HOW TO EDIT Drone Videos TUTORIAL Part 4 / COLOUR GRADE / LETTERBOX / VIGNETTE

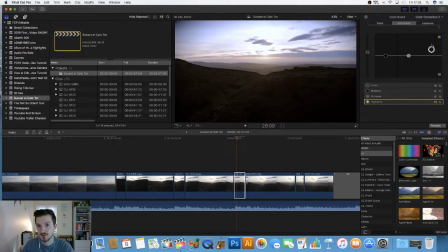So saturation, I want the highlights to be boosted. See, if I went down, nothing in the sky. If I go up, there's a lovely colour there, really nice colour. I think I might drop.
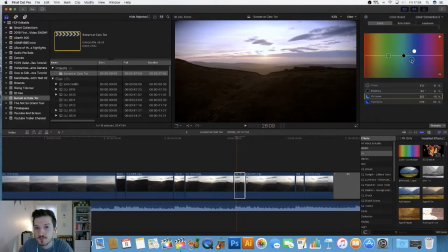I want that orange tinge to come through. So drop the midtones a little bit. Yeah, okay, about there.
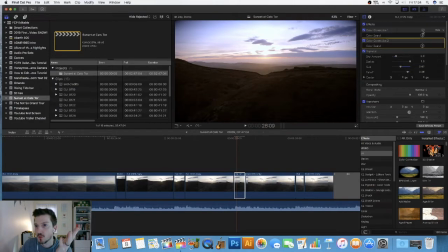But then what I might do is do what I've done in the other ones, and I'm going to do a shape mask, just because the foreground is very, very dark. Because I've had to drop the midtones quite a lot to keep the detail.
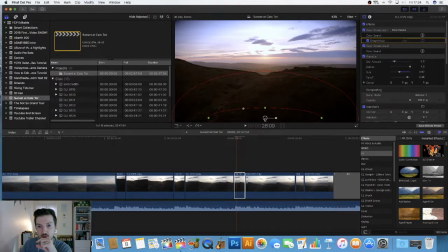But this is going to have to be, again, very shallow, because I don't want it to be too much. So I'm just going to do the exposure a little bit. Something like that might be enough, just so I can sort of see what's going on.
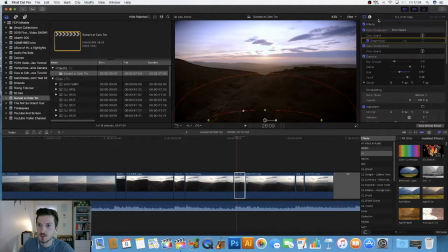Let's just go before and after. Yeah, I'm happy with that. I've not lost, if you look here, I haven't actually lost anything. If anything, it's made the clouds stand out a lot more.
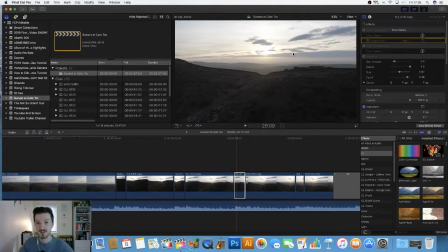The thing is, when it's filmed, when it's actually taken this footage, it looks like I'm over editing it. But in reality, my eyes, I saw that sunset and it was a gorgeous bright orange and pinky purples. It really was. So when you change to that, I'd say this represents a lot more of what I saw.
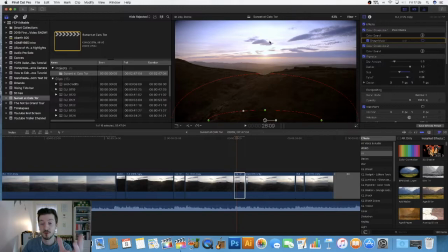And when you did look, you know, when you're focusing more on the sunset, this foreground is very dark. So I quite like the kind of silhouette finish, but I want to be able to see, you know, some of that detail. So I'm happy with that now. So I'm going to go to edit,
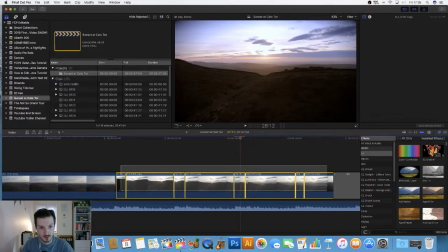copy, and we're going to select all these scenes, then hold command and click that to deselect that scene.
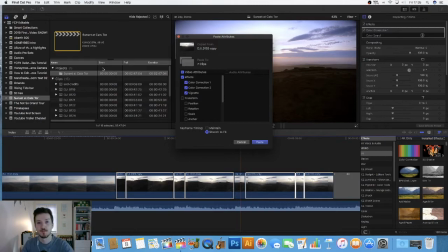Go to edit and paste attributes. Yep, we want both color correction and vignettes. Get rid of the timing and keep the keyframe timing. Paste that.
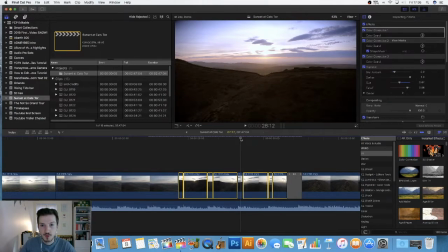Okay, I think we're working through this quite quickly.
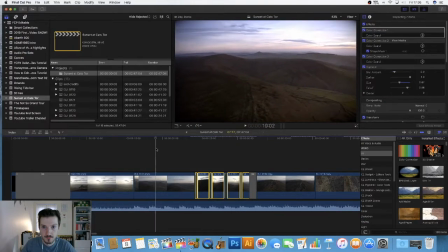Okay, so we've got the first opening scene. That scene, these have all been done. They're rendering out. Yeah, that looks nice.
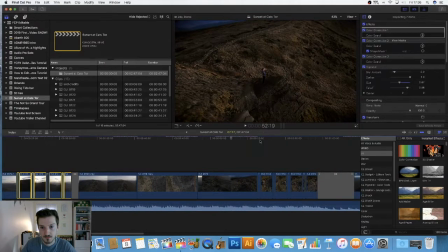That looks nice. I think that could go maybe a little bit brighter. Only a little bit, because it was getting a little dark. That'll do.
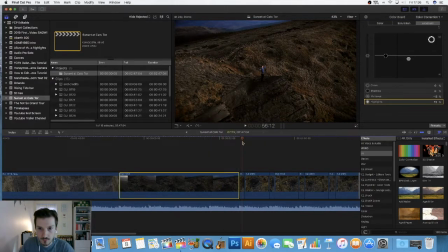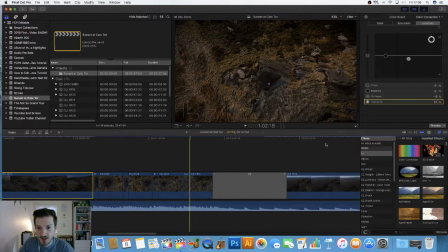Yeah, I like all that.
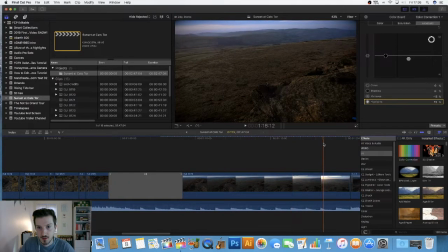Now I know I did that scene. I think I might do a slight with another color correction at the bottom.
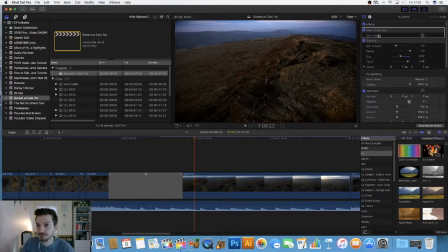I didn't think I would, but I am. Has it gone?
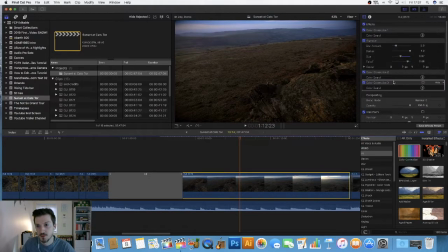For some unknown reason. Oh, there we go. Just the Mac being slow. I probably should let it render. Actually, it's really trying to render a lot of these scenes. Add shape mask. I'm actually going to keep it so it's fairly focused on me. I know I've got the vignette.
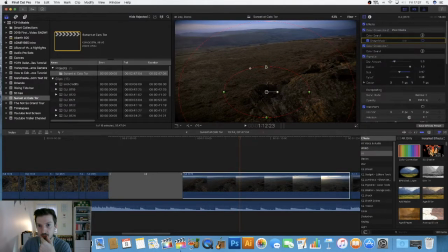It's too much. But more just this bottom half.